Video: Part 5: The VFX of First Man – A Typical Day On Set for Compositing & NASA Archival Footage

Typical day on set for compositing, we generally start pretty early. We'd get our content delivered by DNEG, which would be like giant lat-long spherical renders. We would take those going off the storyboards and the animatics. We'd then sort of choreograph like a pre-vis that would be ready. We'd present that to the director, see if he likes it, and that would be basically our starting point. That would go to the LED operator.
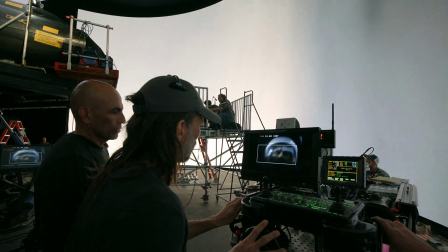He would then program, you know, and he'd do all these moves and color corrections and we'd basically set up for the shoot.
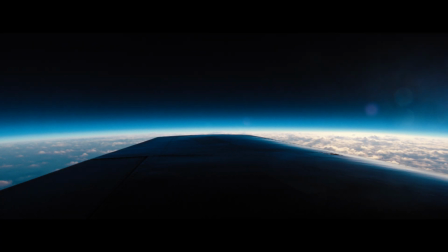The challenges with working with the in-camera plates and with all of those eight minutes long spherical renders that we provided to the onset people to be able to shot these shots was that once we received the edited cut,
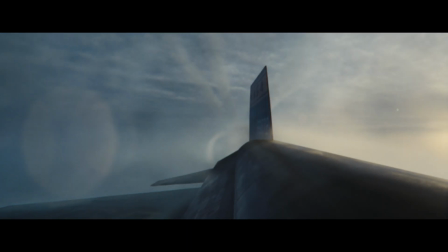we needed to basically figure out which portion or which part of that render was used on set when we needed to kind of improve that background a little
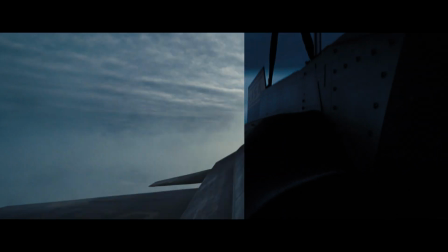bit or we needed to kind of add some extra highlight detail back to the background or we needed to put some extra detail in between the LED screen and the gimbal or the actual model that was used because sometimes
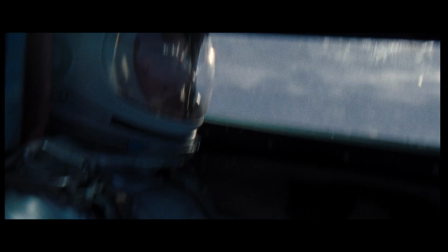we needed to add some extra elements to make it look like we are really flying through clouds, for example. I think it was pretty important for compositing to be on set. Just the nature of the show and the way we had to manipulate the data and do the rotations, it just wouldn't have been possible just to stream that that info as quickly as possible as we had it. We had to be just basically as adaptable as the crew was, you know, for change as things progressed.
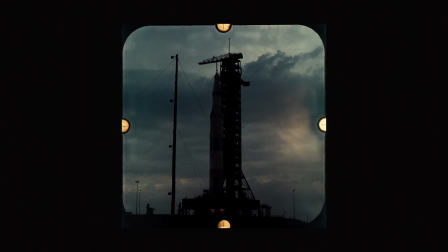The original concept we had with the archival footage when we got it was to take some of those shots we were going to sort of recreate that using
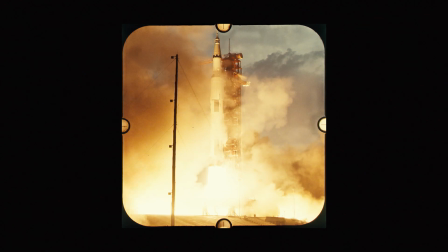the usual methods of recreating with CG and effects and build those shots but as we kept watching them it became quite apparent that they were just so so rich and detailed you know it was just like we weren't gonna really get that kind of energy from the from the footage some of
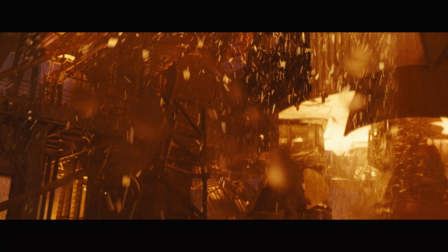this stuff was 10,000 frames long running at speeds of 500 frames a second so it just became very apparent that we just use that and use that as our base to evolve the sequence.
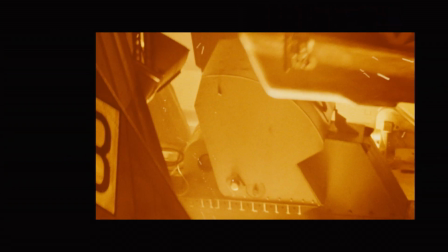What was really unique about compositing for the launch sequence was just the fact that it really covered all facets of our discipline and what we do. Mixing old techniques with new techniques to take a shot from its birth and then all the way to completion was quite an interesting process. I would really like to work on another show where we are using the same kind of in-camera technique, simply because it gives you certain things on the image, on the plates,
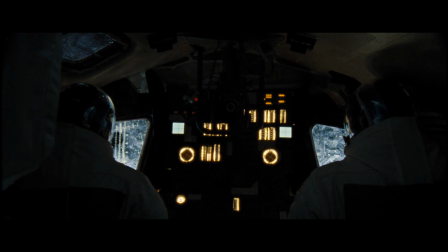and it doesn't matter if you have to change that content later on, you are still going to have all the details on every reflection or reflective set pieces,
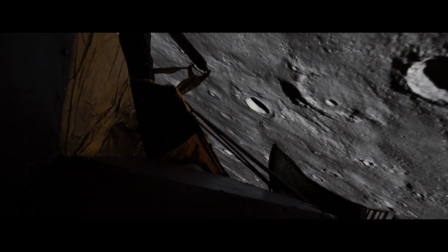but at the end of the day your actual final image is going to be amazingly nice. I can't imagine to have this kind of quality with like blue screen or green screen.
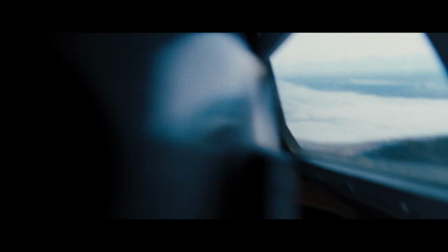I think for me just a personal highlight was just being able to be on set and take the compositing and use it as a discipline and just putting it somewhere else and finding new ways to do what we do. We had an amazing team and everyone pulled their weight and we come out with a great film. yeah i mean without without the compositors what we have on the team i think we just couldn't finish this and everybody else